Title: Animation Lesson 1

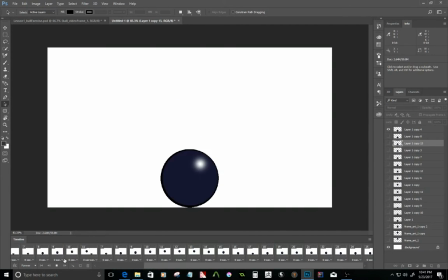(24:47)
What I expect to see is something following with the animation, following through. Pose to pose is something I really need to see. Now, going back over
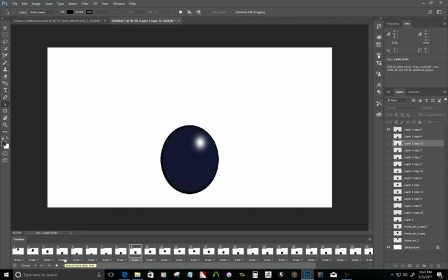(25:04)
what we did. We started out with pose to pose. We planned out our animation.
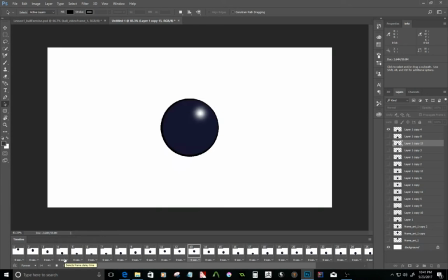(25:10)
Okay, that is the key thing. You plan out your animation with poses.
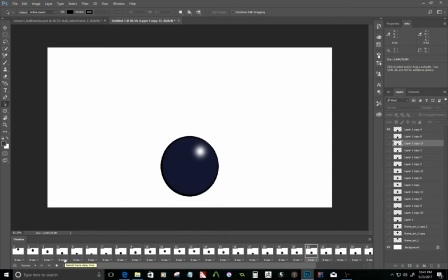(25:16)
Now, in between those poses, you make more frames that jump to that pose.
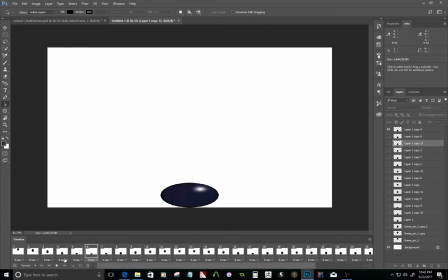(25:26)
Next, we focused on squashing and stretching. So when the ball hit the ground, it squashed a little.
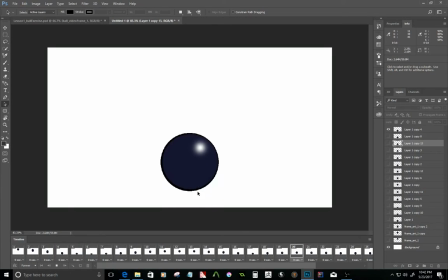(25:34)
That squishing made it understandable that it just bounced back up.
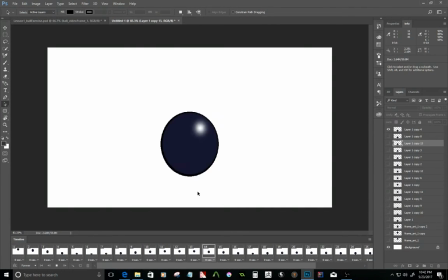(25:39)
So I guess you could say this looks like a little more like a rubber ball. I mean, it's not physically, it's not accurate to how a rubber ball would bounce or something.
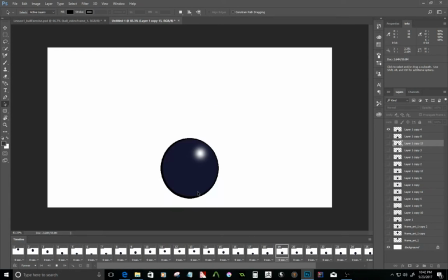(25:51)
But it gets the idea down. Next, we did the follow through. So when he was falling, he was stretching ever so slightly because it didn't all fall at once.
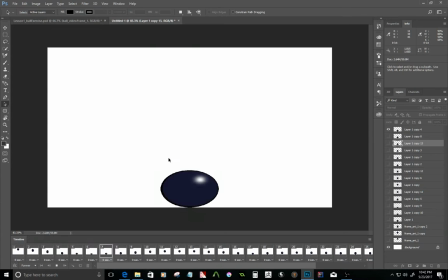(26:06)
Okay? Some of it got left behind. And yeah. So because it got left behind, it had to get caught up. It was going back to a car crash. When you're moving really fast and you suddenly stop, the rest of you is still going.
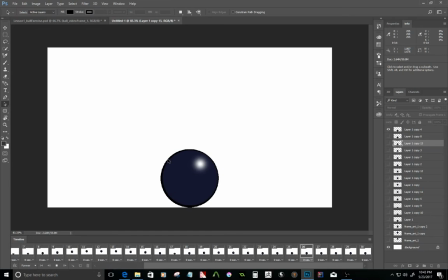(26:26)
Remember, safety first, kids. Other than that, I think we're doing all right
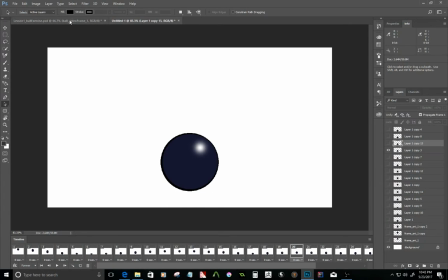(26:38)
for the most part.
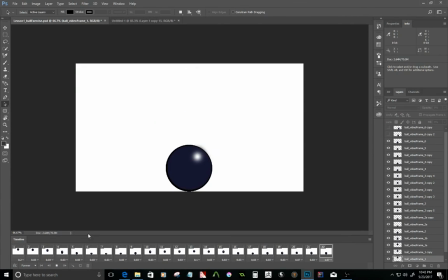(26:39)
So, like I said, I want you to make a ball animation, and I want it to fall down on the ground. Make it bounce at least twice. At least twice.
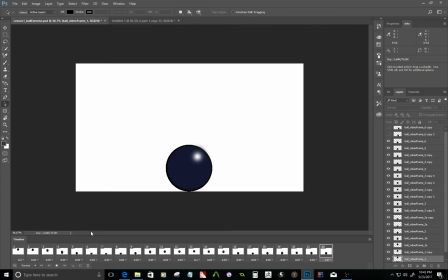(26:52)
What I want to see are the principles of animation: the pose to pose, squash and stretch, and follow through and overlap. I'll have a link in the description where you can post your stuff to me.
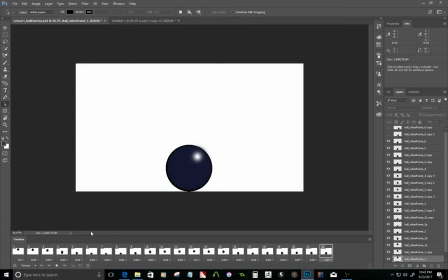(27:09)
And yeah, hopefully we can see something from you. It doesn't matter what program you use. I just hope that you have enough technical knowledge for it. And
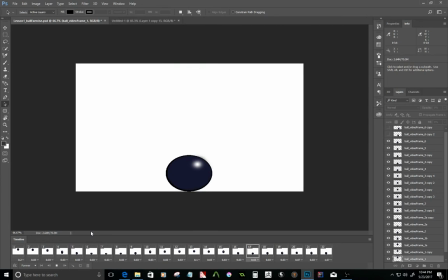(27:26)
what else was I going to say? You have enough technical knowledge for it, and you're able to apply the skills that I showed here. Now, this is just the first lesson, and judging from what I see from this, I'll see
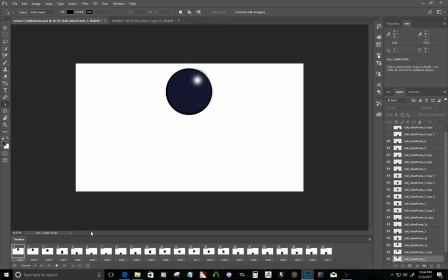(27:41)
where else I can take you. See how far you've advanced.
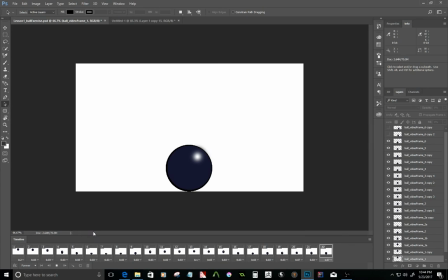(27:46)
Alright. Other than that, that's it from me. So, yeah, take care and have fun. Most of all, have fun. Yeah. See ya.